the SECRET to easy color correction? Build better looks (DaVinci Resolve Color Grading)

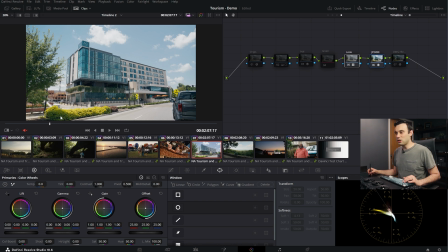(12:17)
We know that we have this split toning, so it slightly cools off the darker elements of the image. And what also, because of this hue bending, this hue twist that we kind of get from the JP2499, we have the tops of the bushes bending a little more towards yellow while we still maintain the green and the shadow parts.
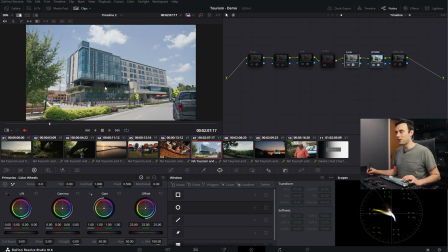(12:35)
So here's kind of the before once again, and here's the after. The blues are all coming together a bit nicely. We get a more depth in this tree. Just small things like kind of the tops of these awnings over here. I really like how we're getting this slight bend towards orange. It's beautiful. And what did I do on this individual clip?
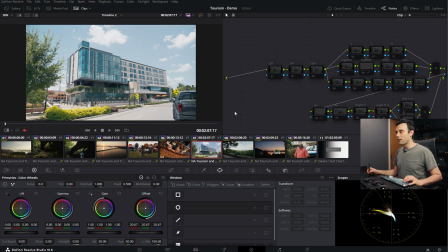(12:53)
Once again, I'm showing you the clips I had to do the least amount of work. Just a simple exposure adjustment.
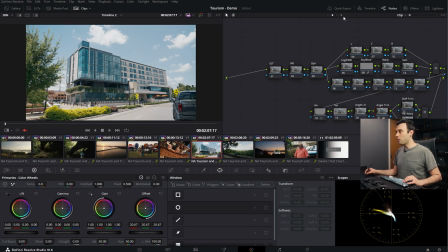(12:58)
Just dropping it overall to make sure that we like where the overall balance is at. It wasn't more complicated than that. I suppose the other two elements I had on here was halation and grain, but the halation and grain were so small, like you could barely tell that there's any grain there. And the halation was so subtle, you'll only see it around the very most high contrast elements of the image.
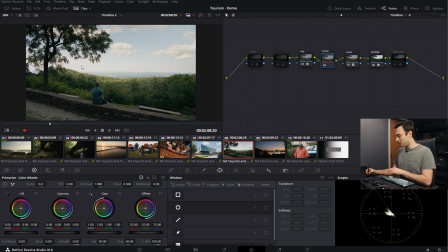(13:18)
One clip that you can kind of see the halation in is this one. We have these kind of tree leaves up here. You'll see if I zoom in, we get a little warming just around the very edges there. That's the most that you will see when it comes to the halation on this piece.
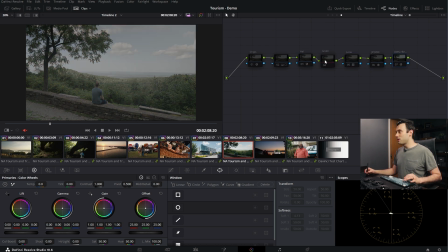(13:32)
Let's do that comparison again. So here's kind of what we see through Resolve color management.
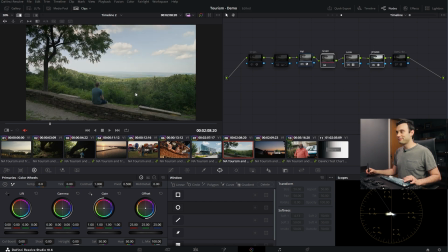(13:37)
And what do we have for our look? Right here. Isn't that just a world of difference? And if I ask, what's happening underneath? Well, all that I really did underneath was just a little bit of light finessing.
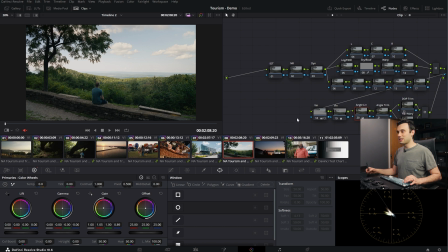(13:49)
So just, you know, brought down the top, brought up where the guy was sitting, and a very slight warmth adjustment to the overall balance of the image. So it naturally was like this, a little bit cooler. I just warmed it up slightly.
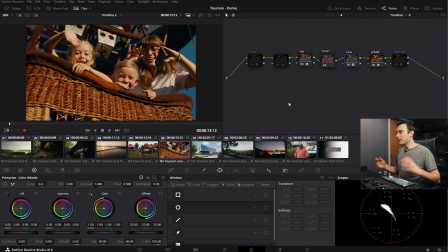(14:01)
I think this clip here is a good clip for us to kind of start wrapping up the video on, simply because guess what I did on the clip level for this one? Absolutely nothing. The look fit so well. I literally did not have to touch a single node at the clip level.
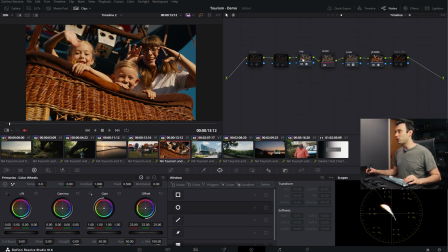(14:19)
I just used this beautiful look that we built on top. And let's just do a little comparison here. If we were to just kind of use Resolve color management, this is what we would get. What does our look bring us? It brings us from standard Resolve color management to this look that we've built. This
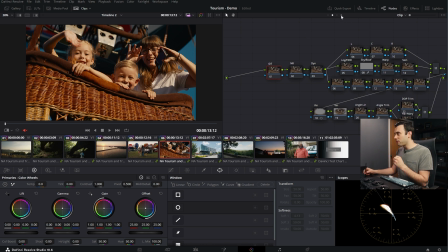(14:34)
is what's so cool when we can really be thoughtful about how we're developing our big picture look. When we do a good job at this point, we will encounter shots like this, where it's good footage, we've built good intentions, a very robust global look, that it makes our life really easy in some cases. We don't live in a perfect world. I'm not telling you that someday you're gonna have a commercial or a film where you just develop the big picture look and all of a sudden all the work is done. No, and part of the reason why people hire, you know, us as colorists is they want us to help problem solve things along the way. But if you don't at least start with this goal in mind of building a big picture look that has the potential to serve everything in your film, you'll never get to it. You'll never get to it if you don't have that at least target to set out for. Now, I've talked about many elements of look building in the past when it comes to contrast. I'll once again check in the description where I did a Q&A and talked a little bit about building contrast for the piece. When it comes to density, I've released videos on density and how to get that inside your project. Hue rotation is pretty simple.
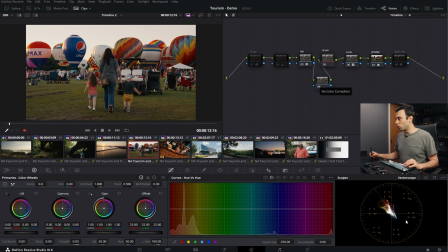(15:37)
If you want to do something like I did in this piece, you know, of kind of like bringing some of the groupings of hues together, well, you could do something like, you know, you look at the reds and the yellows. You can bring, you know, the reds a little more towards yellow over here and the yellows, you know, a little more towards the center point. Just something like that, right? We're kind of providing this grouping of hues here. That's really the intention of what's happening, but sometimes you can get cleaner results depending on how far you're pushing things with different tools. You know, there's many different ways to solve what you're doing. Which is about all these other elements I've talked about in other videos, and I'll try to link videos below if you kind of want to go deeper in this. My hope is that you, whatever role you're in, maybe you're a colorist, maybe you're a cinematographer, maybe you're an editor, director, to just, can we start thinking about color more horizontally on our projects?